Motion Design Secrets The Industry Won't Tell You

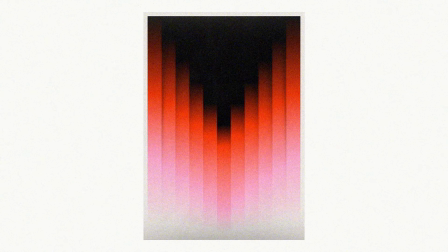4:07 Together, they what make a multi-scene project feel like one cohesive piece instead of 5 disconnected ideas stitched together. Okay, now that the layout is solid, this is where the motion design becomes motion. These principles come from traditional animation, but every one of them directly applies to motion graphics. I made a video about motion design terms and explained briefly what they are.
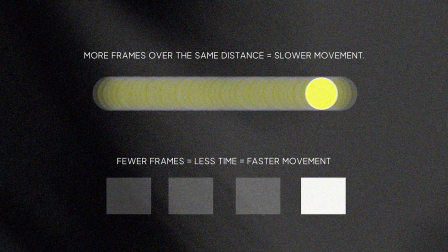4:35 You can watch it here. Timing is hierarchy in a 4th dimension. Time. It's not just what appears, it's when and how long it takes.
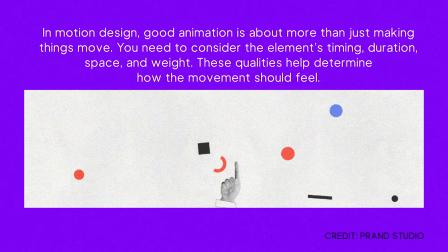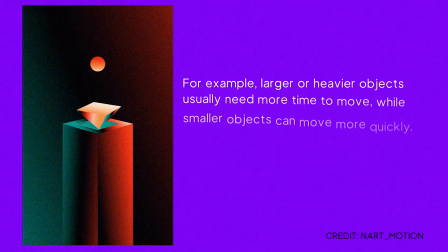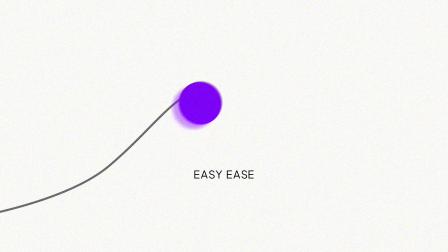Nothing in the real world moves at a constant speed. Linear movement is the fastest style of an amateur animation.
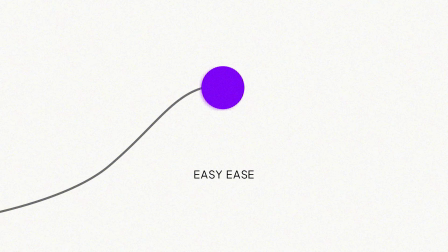5:22 Ease out of a start, ease into a stop. Fast in the middle, slow at the edges.
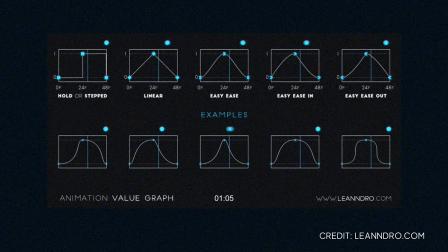5:29 That's a baseline for anything to read as believable.
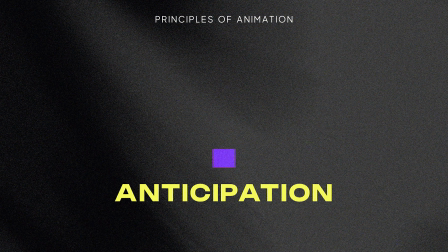5:35 Before a big action, there's usually a small opposite action first. A logo shrinks slightly before it pops. Without anticipation, big movement feels like they came out of nowhere, and the eyes isn't ready for them. Nothing stops all at once. When motion stops, elements should settle at slightly different times instead of all freezing on the same frame.
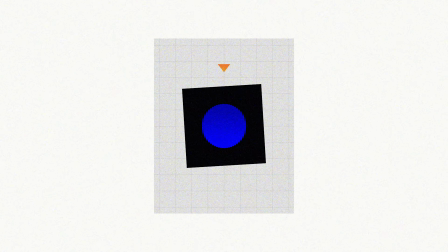6:02 It's subtle, but it's difference between something that looks animated and something that looks alive.
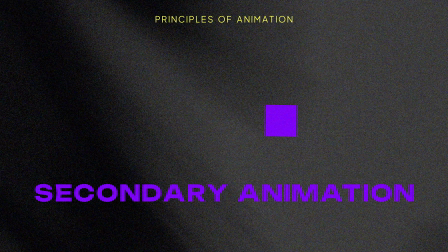6:10 Secondary animation is a motion that supports the main action without competing with it.
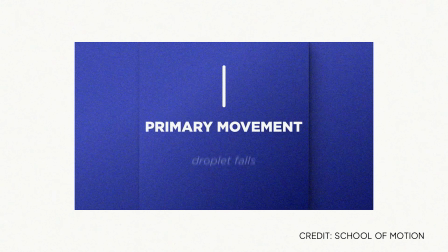6:15 A subtle background element, a secondary shape reacting to the primary one,
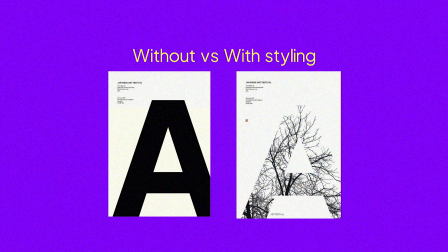6:20 it adds richness without pulling focus away from the main event. Styling is where your graphic design principles and your animation principles actually meet.
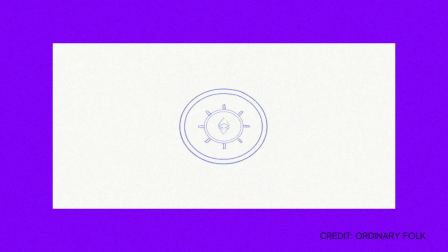6:32 Color, texture, and visual treatment applied consistently across every frame of motion, not just the static frame one. This next part is the difference between craft as a hobby and craft as a job. Nobody makes a video about this, so here's what actually decides whether a client or a studio wants to hire you again.
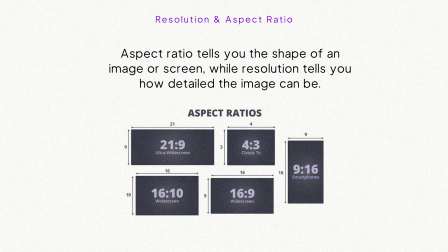6:57 Clients don't care about your principles if the file doesn't meet spec. Know your deliverable frame rate before you animate a single frame. 24 frames per second for film style, 30 frames for most social and broadcast, 60 frames per second for slow motion heavy work.
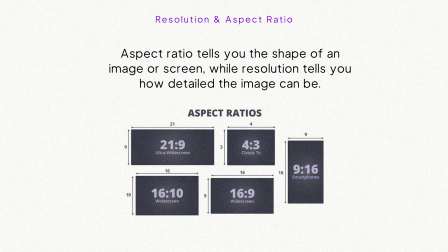7:16 Get the frame rate wrong and you're redoing your timing from scratch. Resolution and aspect ratio work the same way. Vertical, square, and widescreen are the same composition with a different crop. They're different edits. If you don't know what frame rate is, I made a video explaining about it along with other video editing terms here.
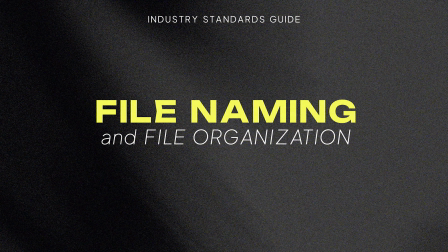7:39 This is the least exciting, most important standard in the whole industry.
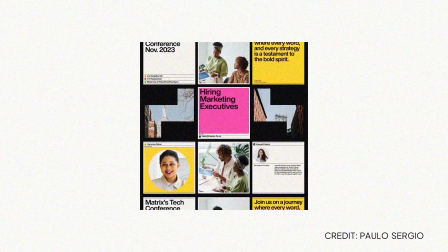7:44 How you name your layers, organize your comps, and label your files. In a studio or freelance handoff, someone else or future you has to open that project. Layer 47 and comp final version 3 is how you lose clients' trust fast.
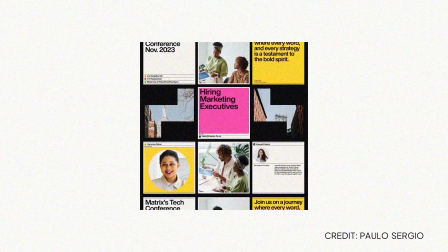8:03 Clean naming isn't perfectionism, it's professionalism. Clients don't approve things in one round.